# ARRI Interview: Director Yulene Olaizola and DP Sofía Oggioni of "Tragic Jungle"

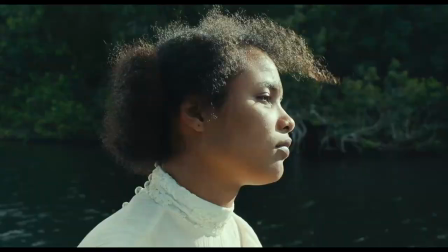Here, everything is of the same color.
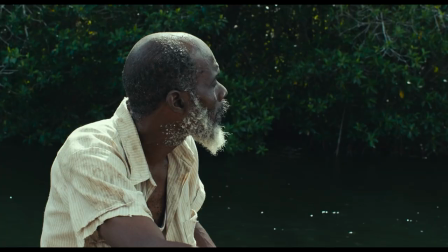Everything seems to be the same, hiding from our eyes.
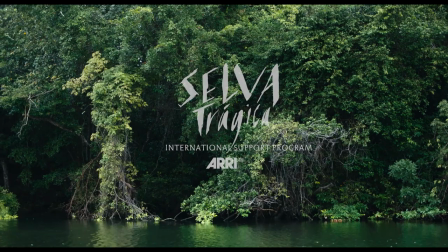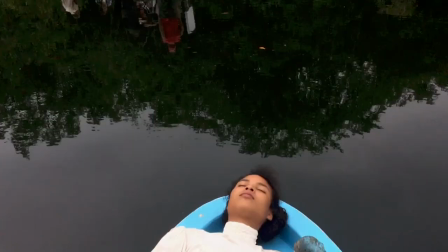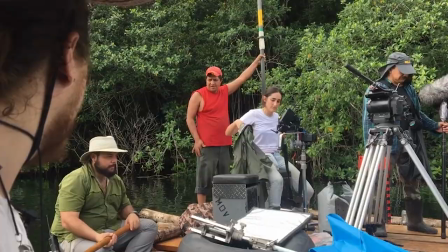When it comes to this eye, the stories that I'm going to talk about in my films, usually everything starts with a location, with a place. So in this case with Tragic Jungle, I found the border between Mexico and Belize.
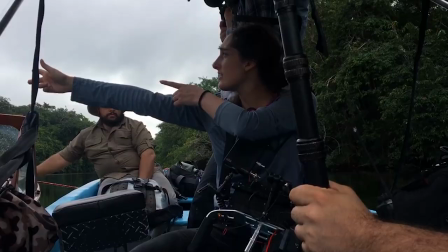A very thin river that divides the two countries, a border that can be crossed very easily. And then doing research about the history of the place,
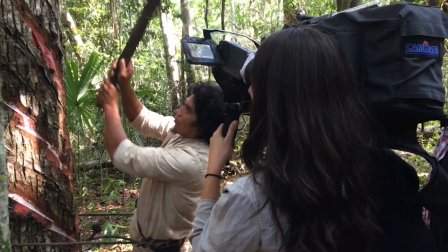I realized that in the early 20s there was a big industry that started to develop,
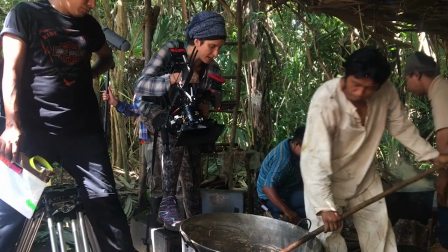which is the exploitation of the chewing gum.
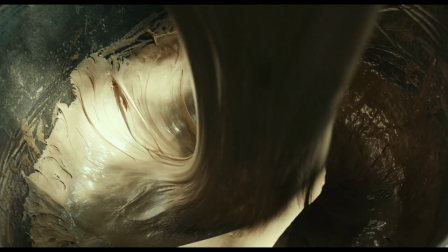Men had to live inside the jungle for eight months or more during the rainy season,
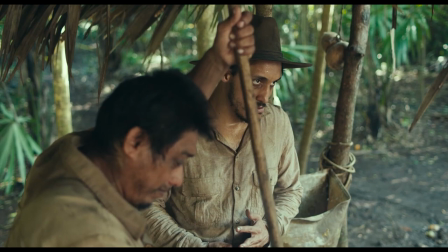but they were all the time in contact with the jungle,
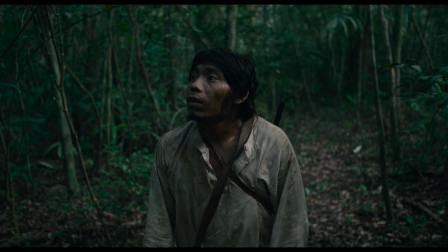especially with a jungle that is full of myths and legends because of the Mayan culture.
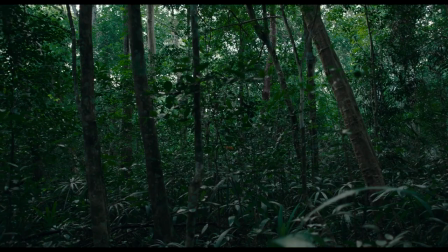For me, the pre-production stage is really, really important,
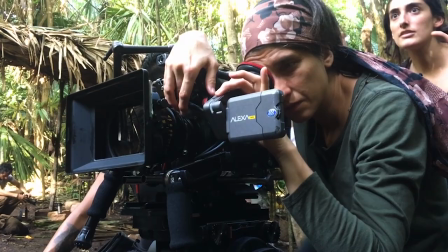so I had the chance to go to most of the locations at least twice before starting the shootings.
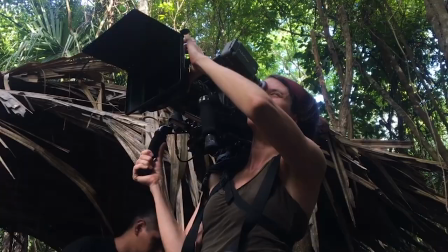with Sofia and do approximations to the framing, lighting, camera movements. From the beginning Julene wanted a camera that was very free,
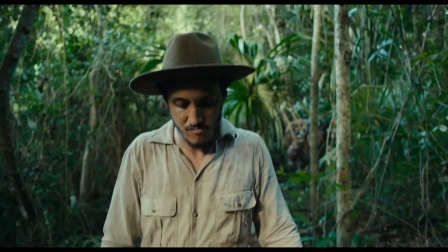that was organic and kind of move arm to arm and walk with the characters of the film.
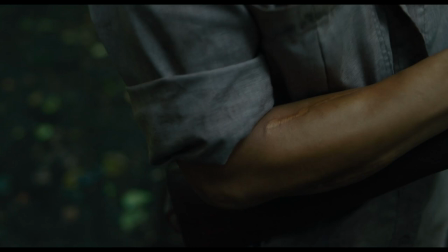I always thought about shooting the movie as if the camera was another Chiclero,
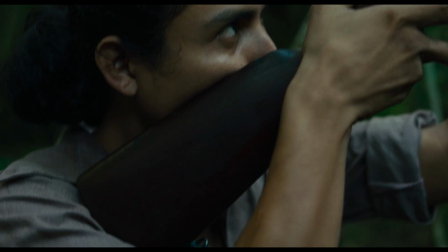another one of the men living inside the gang, looking with curiosity towards this beautiful woman and also making decisions about who to look at,
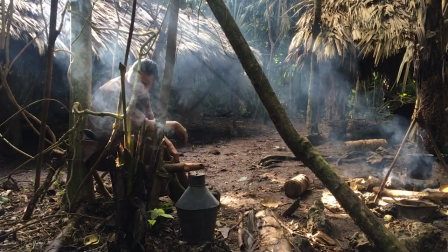when to look at.
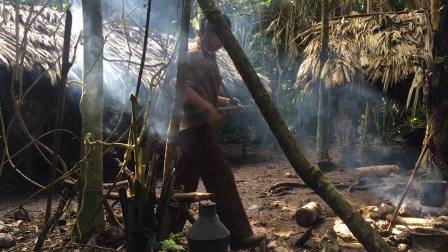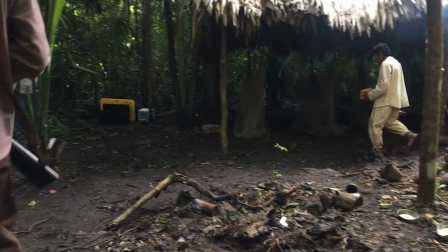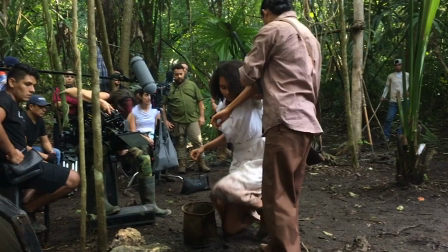we wanted with Julene that this jungle was a very dark jungle it needed to have this contrast so what I discovered in that scouting that
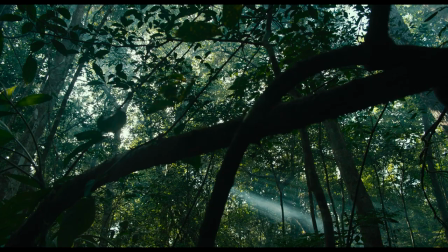is that if I had my key for for the highlights then
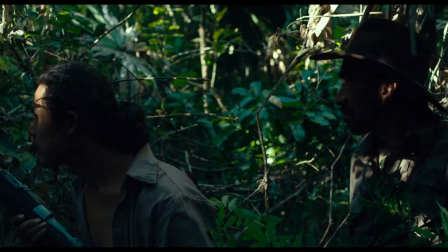this jungle will become dark so I basically exposed a lot of the times for these highlights
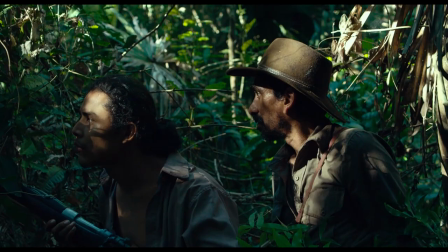and sometimes not even have a feel. Julene had a very clear path to follow.
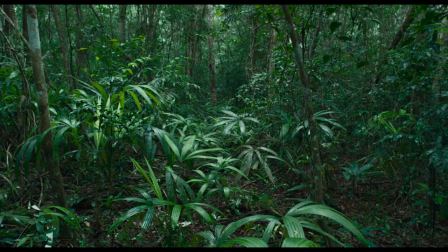She didn't want warm jungle.
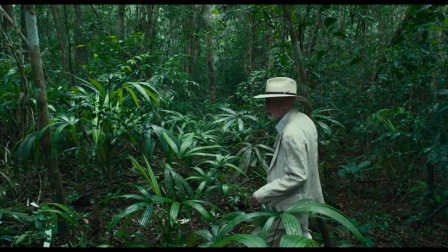She wanted a place that looked very natural, green, without these bright greens that sometimes pop up. So in those terms, I tried to choose a period of the year where we could avoid a little bit the the summer and
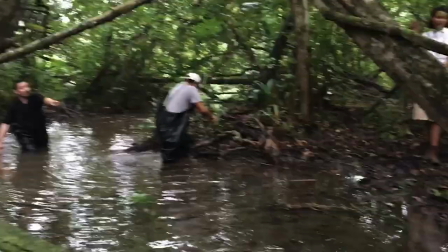the sun shining all the time and to move closer to the rainy season to have more clouds in the sky a more even light.